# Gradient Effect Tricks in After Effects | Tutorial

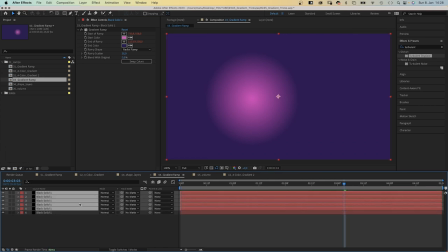(4:10)
Then let's duplicate it a few times and set the blending mode to color dodge, for example.
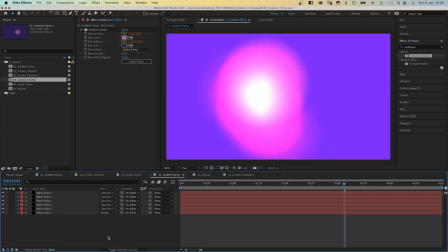(4:16)
And you get a pretty cool light effect.
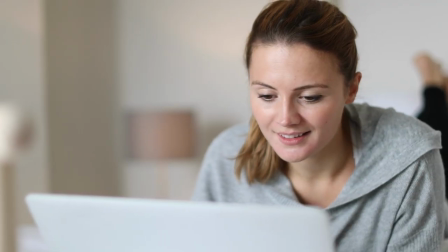(4:22)
Thanks for bearing with me so far, I recently started a newsletter, it'll help you to improve as a motion designer, so you might wanna join it. There might also be an exclusive freebie waiting for you, link is in the description. Shape layers.
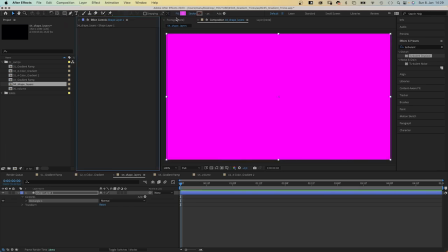(4:36)
Let's double click on the rectangle tool to create one. They have a gradient fill option, both linear and radial.
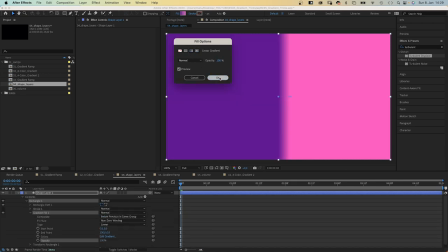(4:43)
Handle. Use these two blue handles to adjust the start and end point.
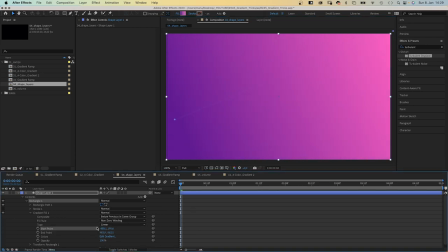(4:49)
Or change it here in the gradient fill property. Let's scale the shape down a bit.
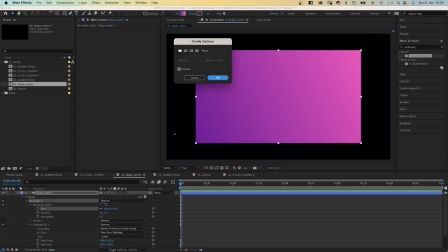(4:55)
And you have the same options for the stroke. Let's use different colors. And just like with the gradient fill, you can change and animate the start and end point in the property.
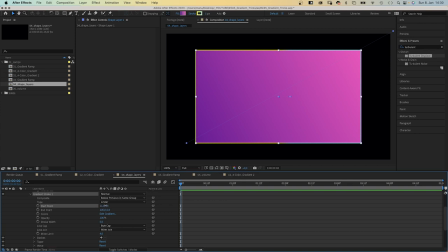(5:09)
Or use the handles.
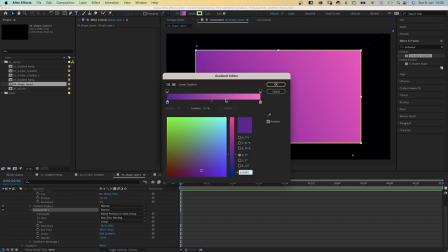(5:15)
In contrast to gradient effects, you can add more colors to your gradient, which is really cool.
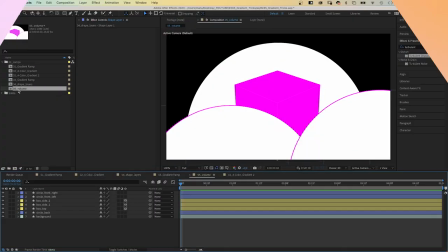(5:22)
Alright, let's use some of the stuff from before and add some color gradients to these shapes.
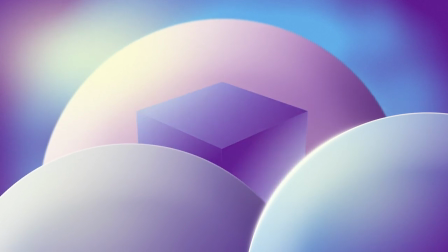(5:28)
To create a soft and shiny look like this, let's start with the background. We turn the solid fill into a radial gradient.
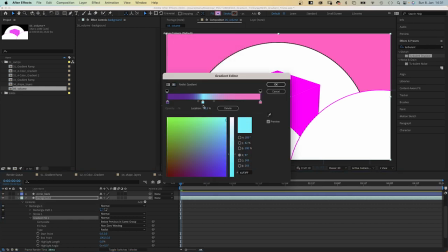(5:37)
Let's change the colors, we delete this middle color point. Turn the right colour into bright blue. And adjust the colour midpoint.
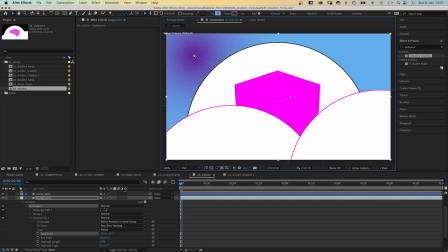(5:49)
Let's adjust the start and end point position… I think… Yeah, we need to swap the colours.
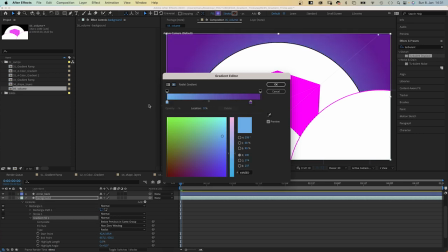(5:56)
We want the purple to be at the edges, like a vignette. And we want the blue to shine behind the round shape.
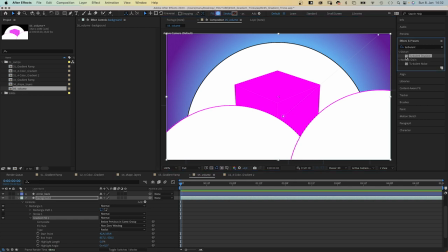(6:07)
Let's add turbulent displays to break up the gradient a little bit. Amount to 100. Then we add noise. Amount 3%, no color noise.
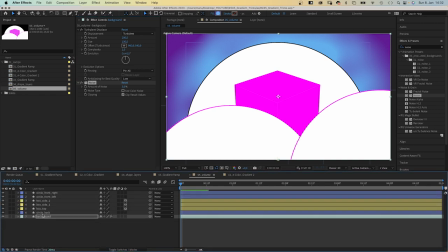(6:22)
Next, the circle back shape. We switch the stroke fill into a linear gradient fill.
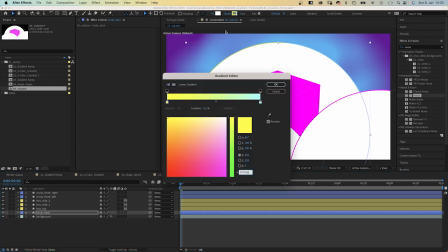(6:29)
Change the colors from white to a dark purple.
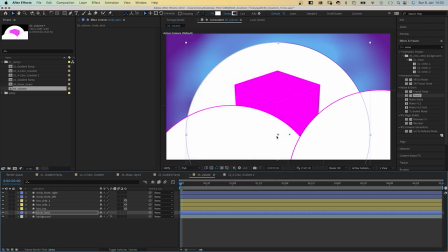(6:35)
And adjust the start and end, so that the left side is white, it turns purple towards the bottom right. Then, we take care of the fill. Use a linear gradient fill. Let's change the colors.
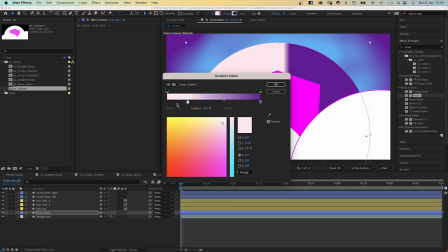(6:49)
We start with a very bright pink and leave the purple. We adjust the start and end.
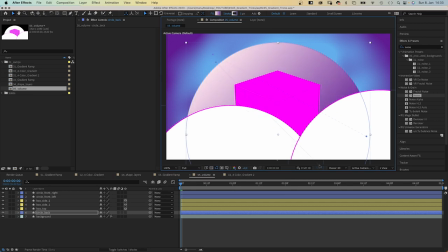(6:55)
Bright towards the upper left side, dark towards the lower right. Then we right click on the layer and add a layer style.
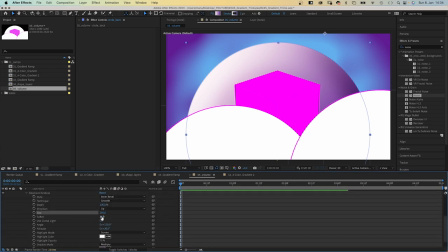(7:03)
Bevel and emboss, which adds some more detail. We open its property, size 250, soften 16,
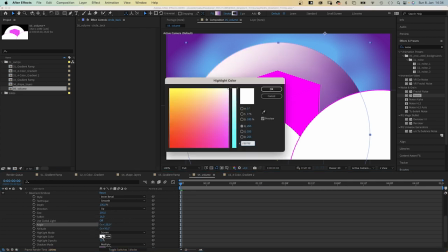(7:12)
angle around 140 degrees, highlight color white, shadow color add dark purple.
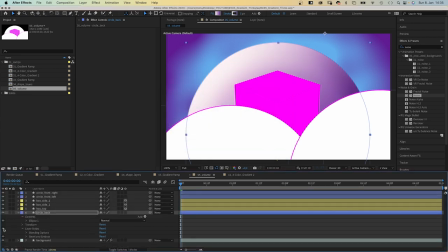(7:23)
Here's the difference, it adds more volume to the shape. Then let's copy and paste the layer style to the other two circles in the front. As well as the gradient fill property. Paste them into the ellipse one group.
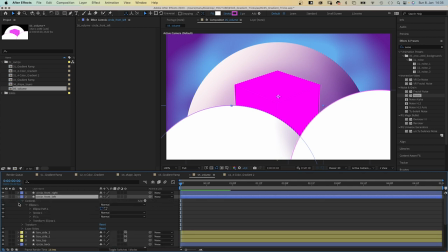(7:38)
And delete the existing ones.
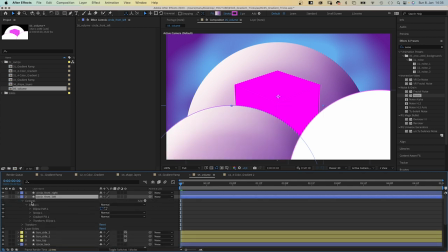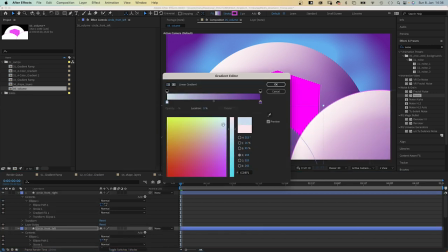(7:45)
Then let's adjust some colours.
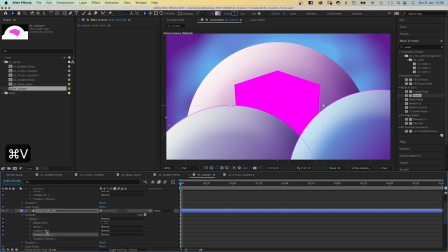(7:52)
Same with the stroke property, we copy and paste it. Delete the existing ones, make sure the stroke is above the fill in the stacking order.
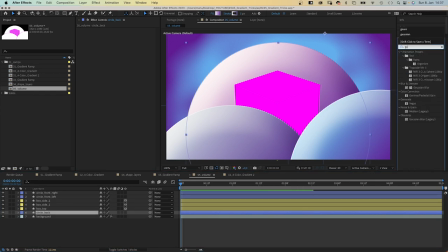(8:00)
To add more depth to the scene, we blur the shape in the background. Like it is out of focus. By using a Gaussian blur effect. Blurriness around 12.
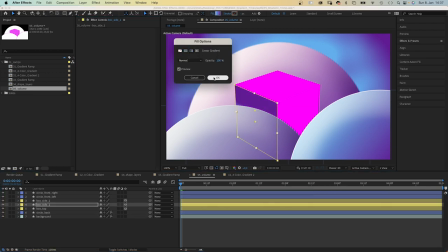(8:12)
The box is pretty easy. We change the solid fills into gradient fills.